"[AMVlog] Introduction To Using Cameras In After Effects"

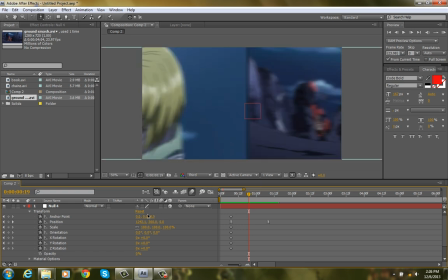So maybe we can add a jerk or something. So what I'm going to do is go to the middle and create another keyframe. And what I can do with this is that we still have the two end keyframes, meaning at the start it has to end
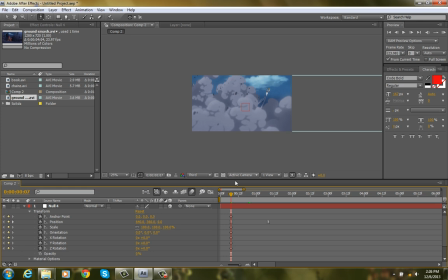as the start, like this, with the full frame inside. And at the end it has to end with this full frame. But if I go to the middle and say I zoom in a little bit
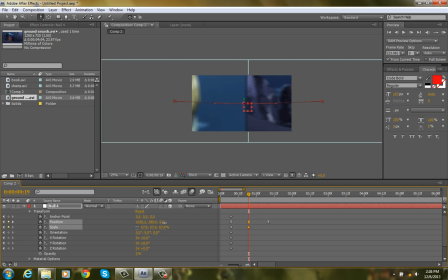and I move up a little bit,
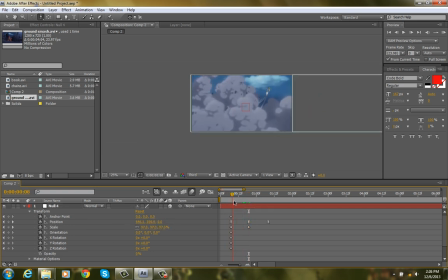that means in the middle it has to make a jerk in and up before going back out. That adds a little bit more of a spice, I would think so anyways. So what I'm gonna do is just make these all easy ease for ease of keyframing.
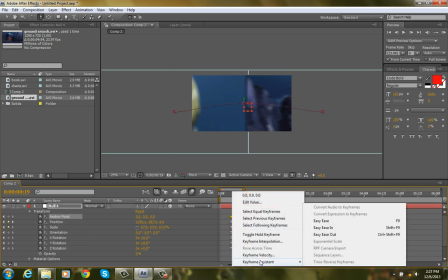You don't want easy ease for everything. Some things you'll require to have linear keyframes.
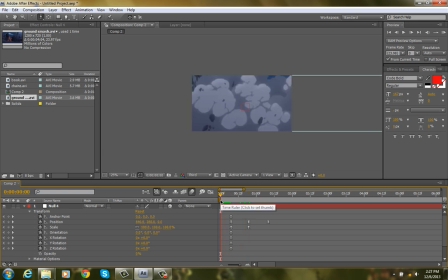For example, if you're moving between three spots in 3D space, If you want a smooth transition between all of the keyframes, you're going to want some linear keyframes between. Otherwise, you're going to have a lot of speeding up and slowing down and speeding up and slowing down. And it's very redundant and repetitive, and it's not very aesthetically pleasing.
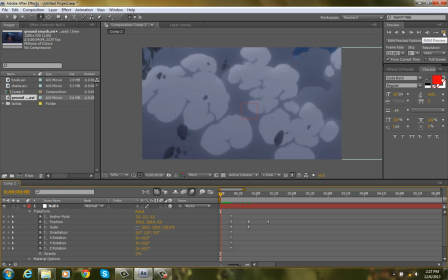So I'm just going to RAM preview this now.
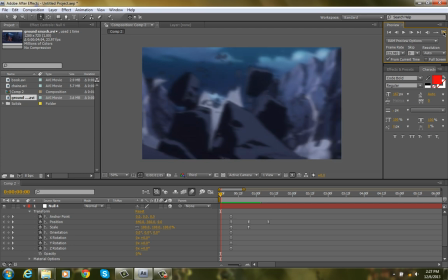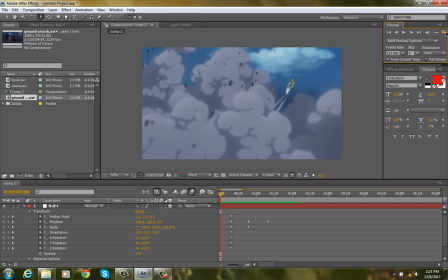Now, much better. It's going in, up, and out. Very smooth.
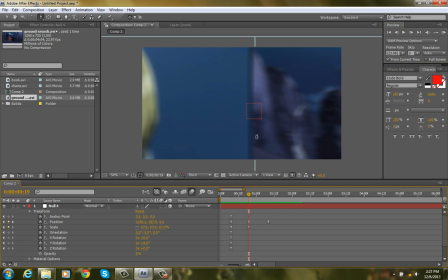I like it. But there's still a problem here. Now, this is going to move on to some motion graphic knowledge a little bit. It's going to be really easy, though, the way I set it up for you. So we still have that line between from the blur. What a blur does, it feathers and creates a blur according to the speed of the motion.
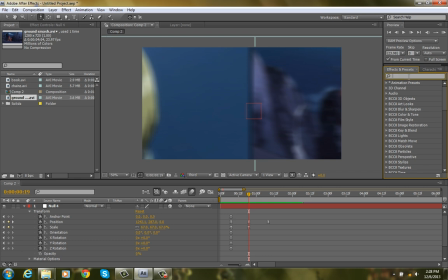So I'm going to go to Effects and Presets here. I'm going to type in Reptile. And what this does is it's an effect that tiles your footage.
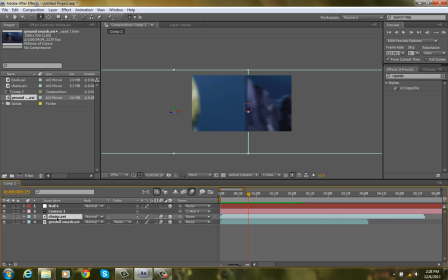Now, typically you don't want to have the top one tile over the bottom, or it just cuts off when you get to the end keyframe. It's going to have some overlap. So I'm just going to click on this and drag to the bottom one. It's okay if the bottom one it underlaps the first one. So this allows me to tile the footage.
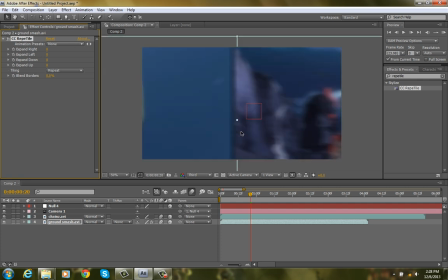It's very nice because sometimes if you're doing a zoom, inexperienced editors will just keep on scaling the footage to fit the resolution of the frame and the screen, and that doesn't look very good. It's also not in proportion to the screen, and it's physically unpleasant.
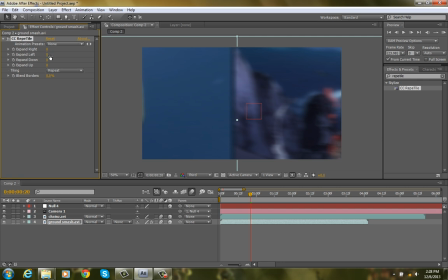So I'm just going to go to CC Reptile here, expand left a little bit, and as you can see, it's filled in the black pixels. I'm just going to click on Tiling and select Checker Flip H, and that just repeats the colors from where it left off and makes an exact opposite checker tile.
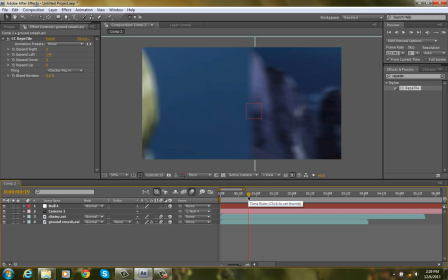So it flipped 180 degrees, then tiled itself, which is very nice because then you can make the illusion that you have now duplicated your
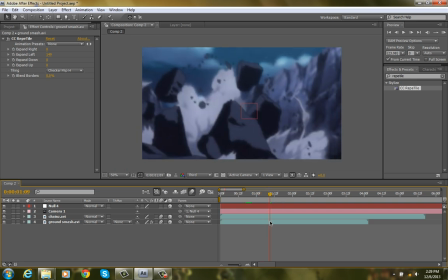or expanded your bounds without losing quality, of course, which what you would if you were scaling. So I'm just going to play this now.
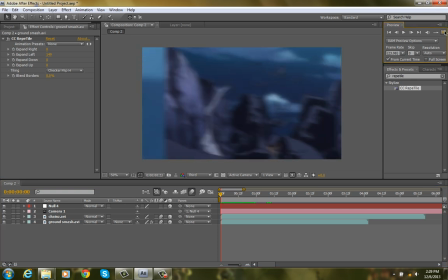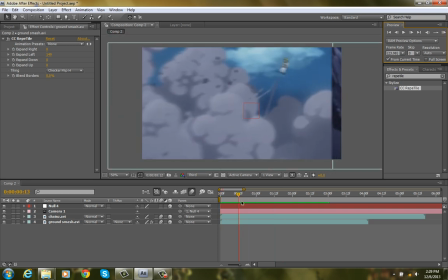Okay, not bad. There's still a line here. You can still tell there's a clear color difference. So what I'm going to do is a little trick.
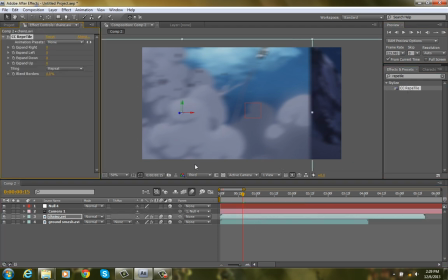I'm going to put Reptile on the first clip too. This takes a little bit more practice to do, but I'll just use it here for the sake of having a smooth transition. I'm going to expand this to the right. I'm going to checker flip horizontal again.
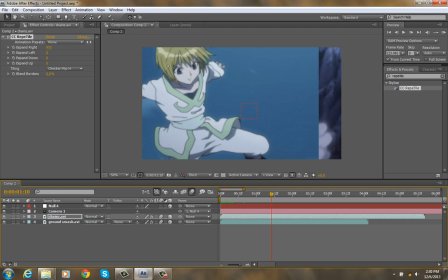But as you can see, there's an overlap here. So what I'm going to do is just keep on expanding this, and then I'll duplicate this layer. So go to Edit, Duplicate, and I'm going to remove Reptile off the top one.
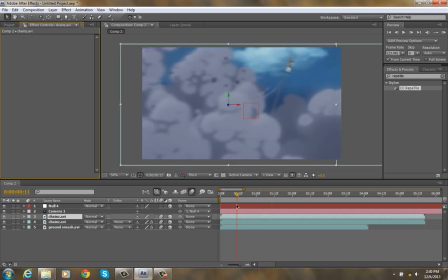I do this so that I can change the opacity in the bottom layer as the camera moves.
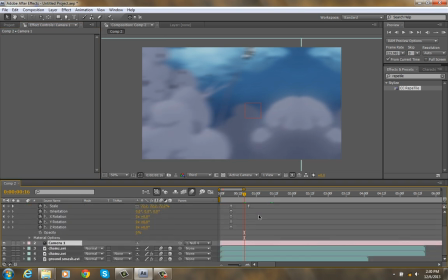This way it'll be a smoother transition and it'll fade in without losing any.